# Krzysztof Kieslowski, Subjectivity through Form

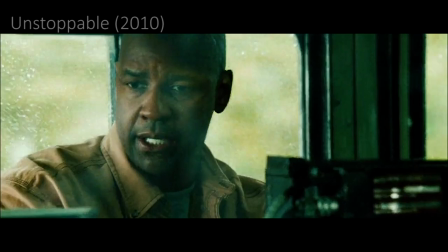[0:03]
Subjectivity in cinema has become a standard in the conventions of modern filmmaking,
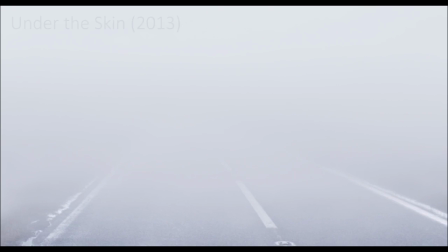[0:08]
with majority of modern films striving to allow the viewer to see the world from the character's point of view.
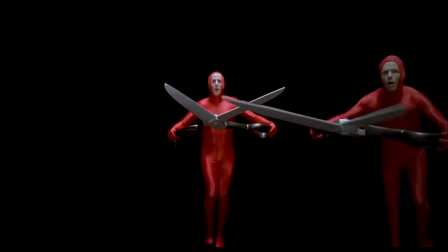[0:14]
Yet, only few filmmakers have managed to use subjectivity in the medium of cinema as potently as Krzysztof Kieslowski.
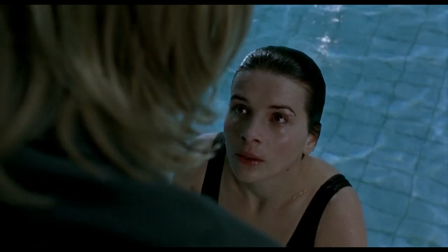[0:23]
In this video essay, we will explore how Krzysztof Kieslowski employs cinematography, sound, and the edit,
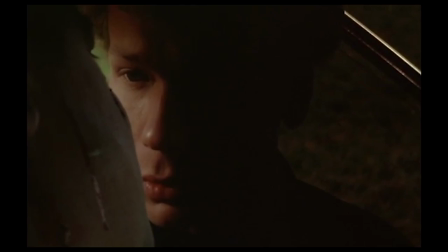[0:31]
techniques of film form to evoke character subjectivity in his films,
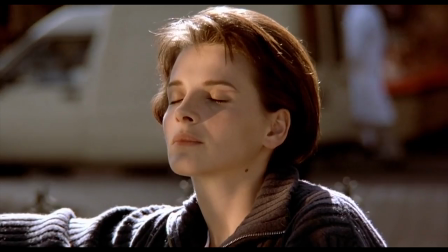[0:35]
which are defined as placing the viewer into the perspective of the characters in the film,
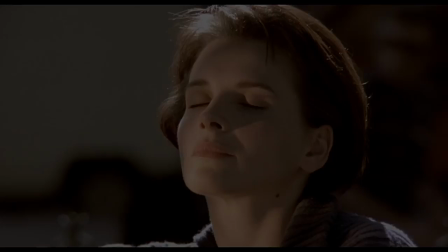[0:40]
allowing them to experience what the character experiences and feels, further evoking empathy.
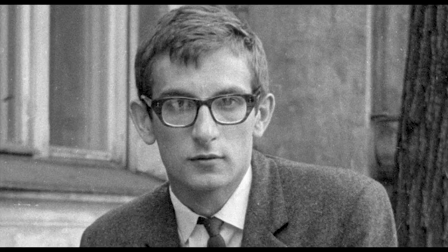[0:46]
Living in Poland during his years of communism, A. Kieslowski, early in his career in film, started out as a documentary filmmaker.
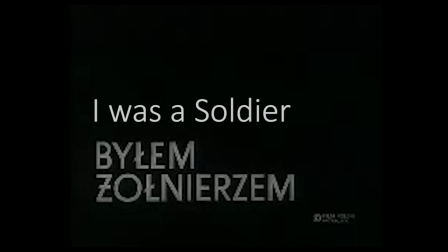[0:53]
His primary focus were on human subjects, as seen in one of his first few documentaries,
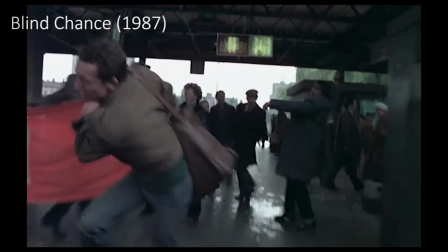[1:00]
I Was a Soldier, where he tells the story of seven men who had experienced war.
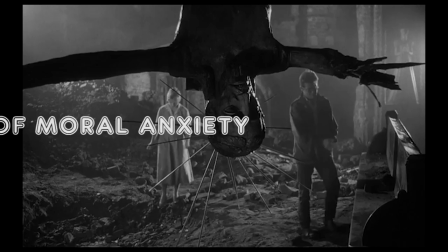[1:05]
Kieslowski eventually moved his focus to making fictional features.
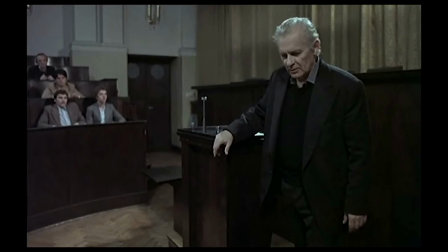[1:08]
It was then he became part of the Cinema of Moral Anxiety, a loose film movement that criticized the corruption of the communist system in Poland.
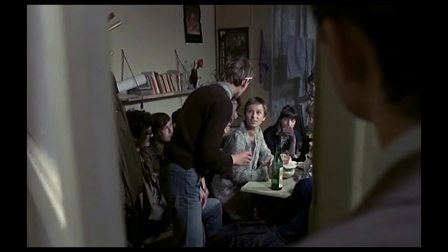[1:17]
But even then, while Kieslowski's early films had heavy political content,
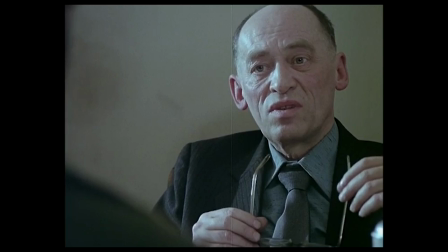[1:22]
they remained fixated on exploring and understanding the human condition and allowing the viewer to see the world from the character's perspective.
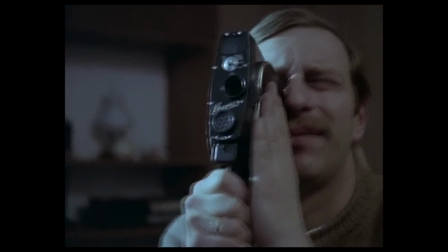[1:32]
This can be most prominently seen in Camera Buff, one of Kieslowski's notable early features when he was still part of the Cinema of Moral Anxiety.
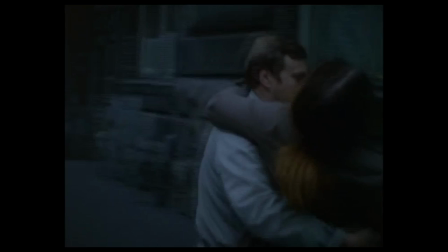[1:40]
While the film made several statements regarding the political corruption in Poland, Camera Buff still focuses on the main lead.
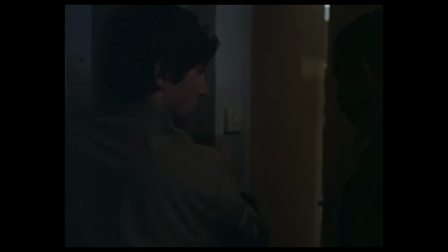[1:46]
In the film, Kieslowski adopts a documentary aesthetic of free-form handheld camera movements.
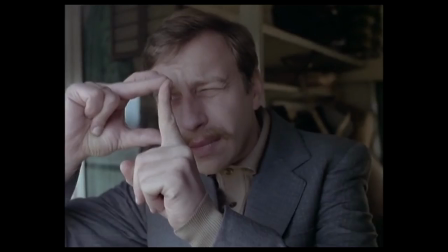[1:52]
However, this aesthetic does not only serve to create visual interest,
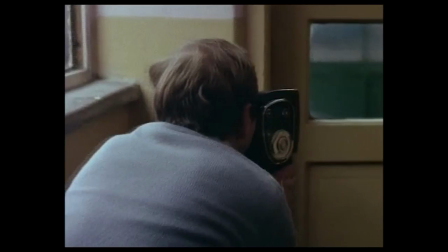[1:56]
but it also reflects the perspective of the eponymous camera buff Philip, the protagonist of the film who begins to get obsessed making films.
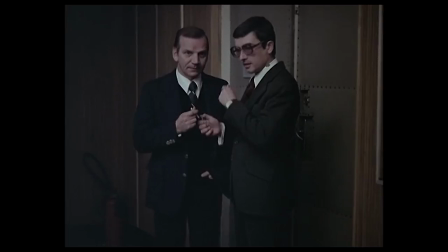[2:04]
We see in the few first-person perspective shots of Philip looking through his camera as he shoots.
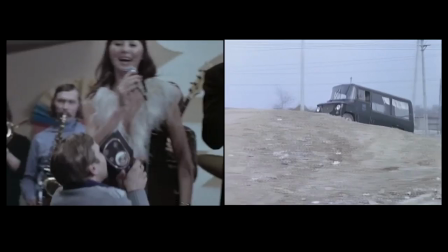[2:10]
The camera style that Philip uses is handheld, reminiscent of the handheld camera aesthetic employed by the film.
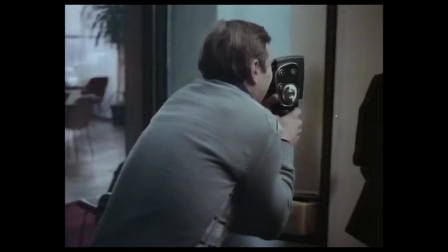[2:15]
Through the visual similarities between the style of Philip's first-person perspective and the film's, the viewer is visually placed within the perspective of Philip throughout the entire film, even when there are no first-person perspective used.
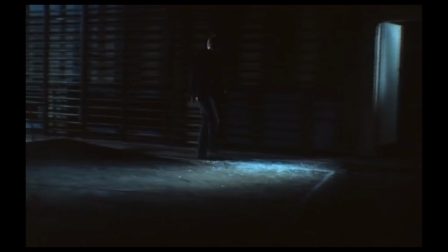[2:28]
In Kieslowski's later works, he began to embrace a more formalistic style, making use of refined cinematography and mise-en-scène to tell his story. Yet his stylistic use of the image remains faithful to evoking the perspective of the character to the viewer.
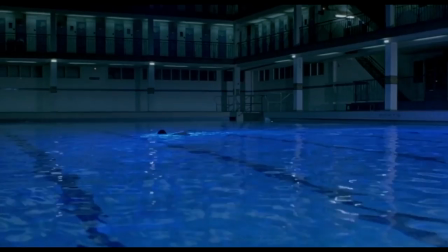[2:43]
In the first of Kieslowski's Three Colors trilogy, Blue, one of his later films,
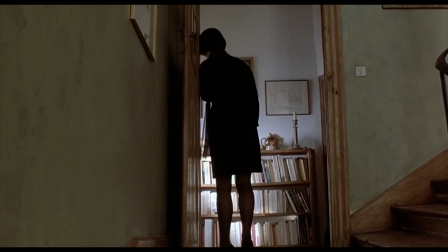[2:48]
Kieslowski employs blue-colored filters and lighting consistently throughout the film to
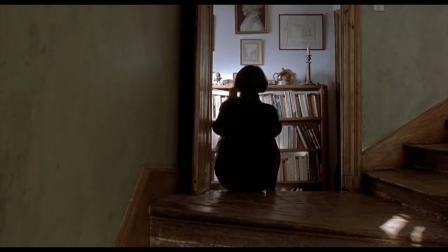[2:53]
externally express the main character Julie's struggle with the memory of her family's death.
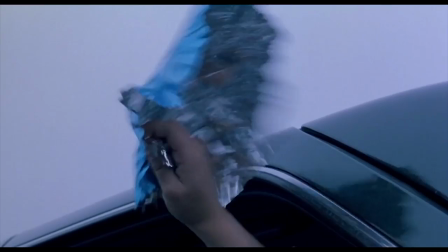[2:59]
Early in the film, Kieslowski makes association between the color blue with the death of her family.
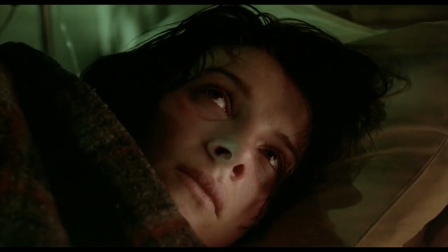[3:05]
With the opening scene of the film, which shows a tragic car accident which we later find out claimed the lives of Julie's husband and child.
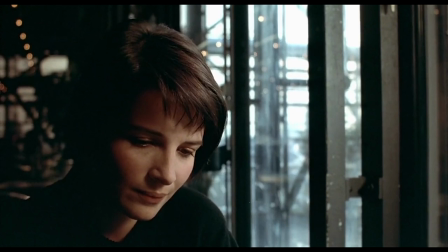[3:11]
The scene is dyed with diffuse blue hue that is far more distinct than the cooler hue that is applied in the majority of the later parts of the film.
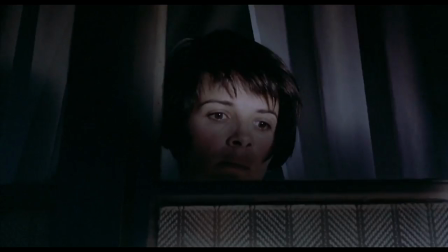[3:19]
With the rest of the film being in a cooler color temperature, reminiscent of the color blue within the scene of the car accident,
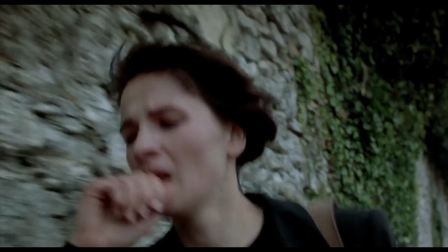[3:25]
the viewer is actively reminded of the deaths of Julie's family, just like Julie herself, whom throughout the entire film struggles with the memory of her family's death.
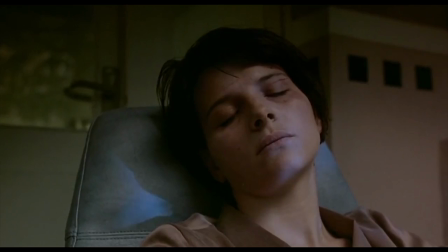[3:34]
This can be most prominently seen in the scene where Julie sits resting on the chair outside and suddenly
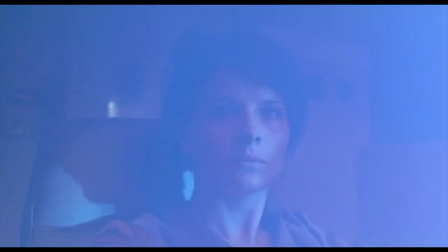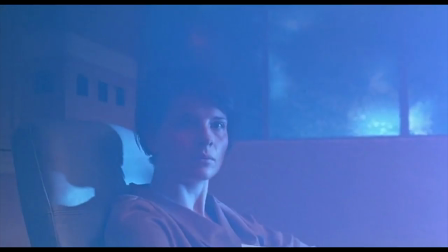[3:45]
through the use of the color blue as a visual representation of Julie's state of mind,
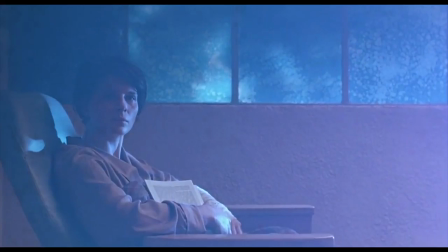[3:50]
the viewer experiences Julie's internal anxieties and thus further allows the viewer to be placed within her subjective perspective.
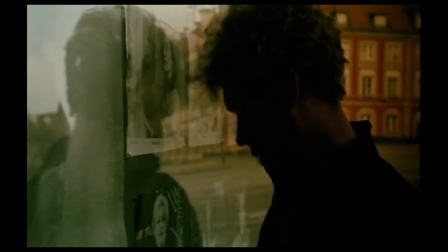[3:59]
Blue is not the only film which Kieslowski has used this aesthetic style of distorting the colors over the image to mirror the state of mind of the protagonist.